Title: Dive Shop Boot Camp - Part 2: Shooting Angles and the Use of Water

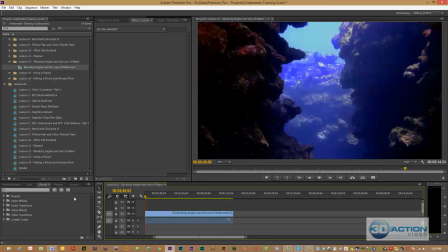(7:15)
We're going to talk about quite a few scenes, and this discussion is going to be quite long, but it's going to be a lot of fun.
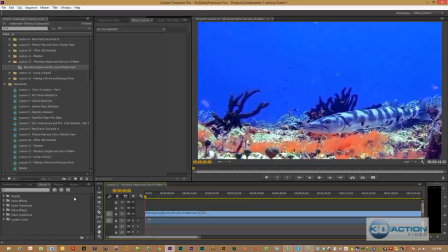(7:21)
This is what I love about taking this footage when it's dull and washed out and actually doing some of the corrections that we've talked about, including color correction, denoising, stabilization, sharpen, tools that we've looked at all the way down through this complete tutorial series.
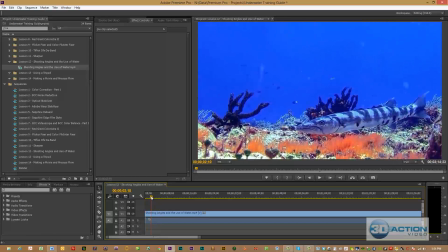(7:40)
The first thing is, let's talk about this shot, which has got the Barracuda in it. And I just want to say something. The original film looked nothing like this, and it probably looked like a lot of your film when you come up, and we've talked about it before.
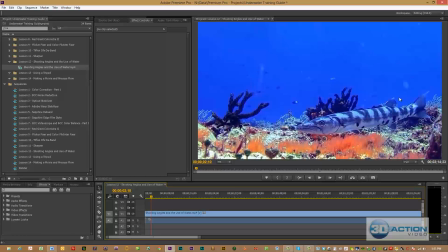(7:53)
What happened? I mean, my colors aren't here, and we've seen how to correct color, but I want to go over some of the rules. The most important rule that is always for me was Rule 7. Try to have water across the top 25% of your shot. Attempt to have water take up
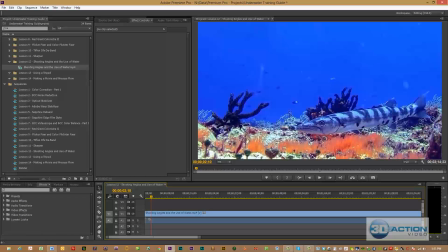(8:11)
1/2 of the screen area or 1/3 of the screen area if the water is in the shot at an angle. Water creates infinity space, perspective, and the rich blue will make the other colors pop.
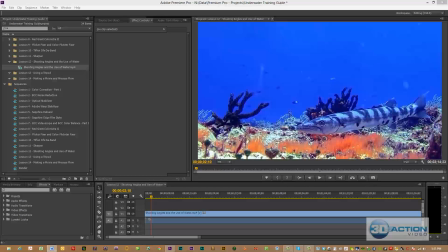(8:27)
The other most important rules are always to use a red filter, except when using lights and filming in a macro environment. That was Rule 11. Rule 10, a 45-degree angle shot with surface water can provide an exciting
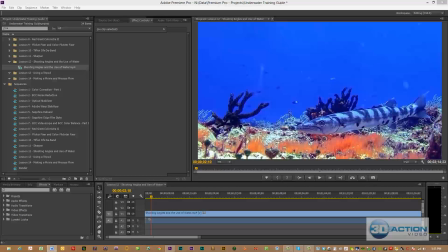(8:43)
viewing experience and an additional element of movement in the scene for the viewer. And we also talked about the use of a tripod up in Rule 4. Use a tripod if possible, but I recommend a private boat if you are going to use a tripod.
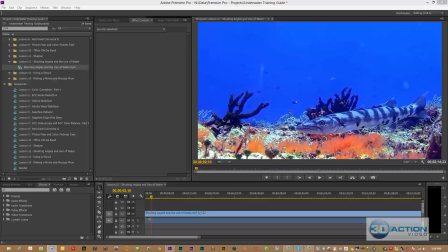(9:01)
Rule 2, film at 35 feet and less if possible for the best color results. Rule 8, take your time and swim in a semicircle until the tones in the water and the subject have the best look.
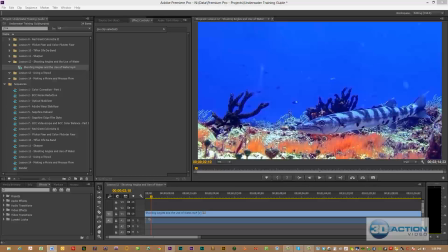(9:16)
Consider the angle of the sun and particulate matter when making a final decision of how to approach the subject. So these are very, very, very important rules, and we are going to discuss these in detail.
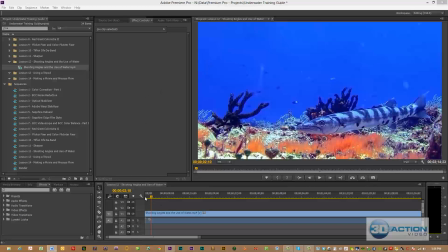(9:30)
In this scene, clearly that we'll go back and just play a little bit of it, and I'm going to hit the button. And everybody goes, how did you get that close to the Barracuda? Did you zoom? And I said, no, I didn't zoom.
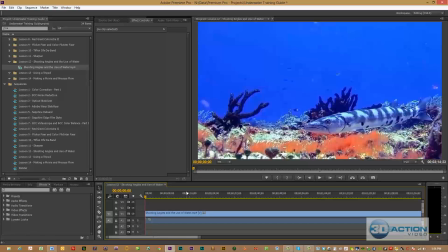(9:44)
That's how close I had the camcorder. And we talked in the guide to get set before you start to approach the critter. Have your lights on. Have the critter in the middle of the screen. Think about your shot you're going to do. Get that critter, that subject,
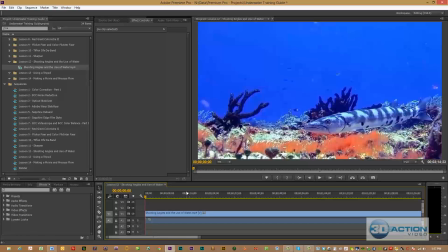(9:59)
within the middle of your viewfinder so that when you start to approach that critter or subject, you're not going to scare them off. I can guarantee you, if I came up with my unit, was shaking it around, fiddling with the viewfinder, positioning my lights, turn them on, this Barracuda is gone.
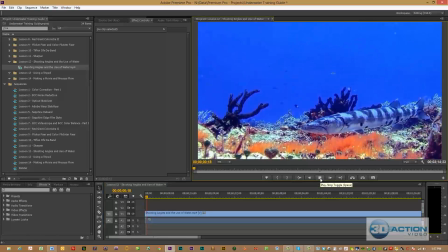(10:19)
Let's take a look at it again. He's just sitting there. One of the things I want you to notice as part of this scene is we have a tremendous amount of blue in this scene, and we talked about this extensively as part of the guide. When you come in to do colorization, you're acting as an artist.
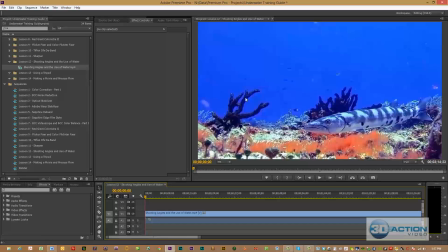(10:38)
And that deep, rich blue water, which is why I love to have a lot of water in my scenes, makes everything else pop. The reds and the yellows. Look how those colors are popping out as compared to the blue water.
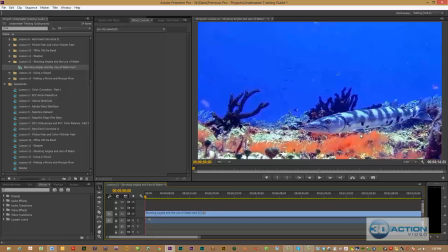(10:54)
That's why I really kind of darken this water a little, which maybe is not exactly the way the water looks. But I did discuss in the book about going to seeing the McNeil Lear or even your news station, and what you're going to notice is they use extensive dark blue because blue makes yellows,
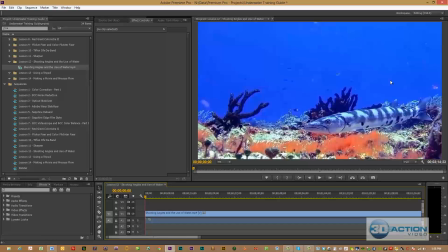(11:14)
whites, and reds pop.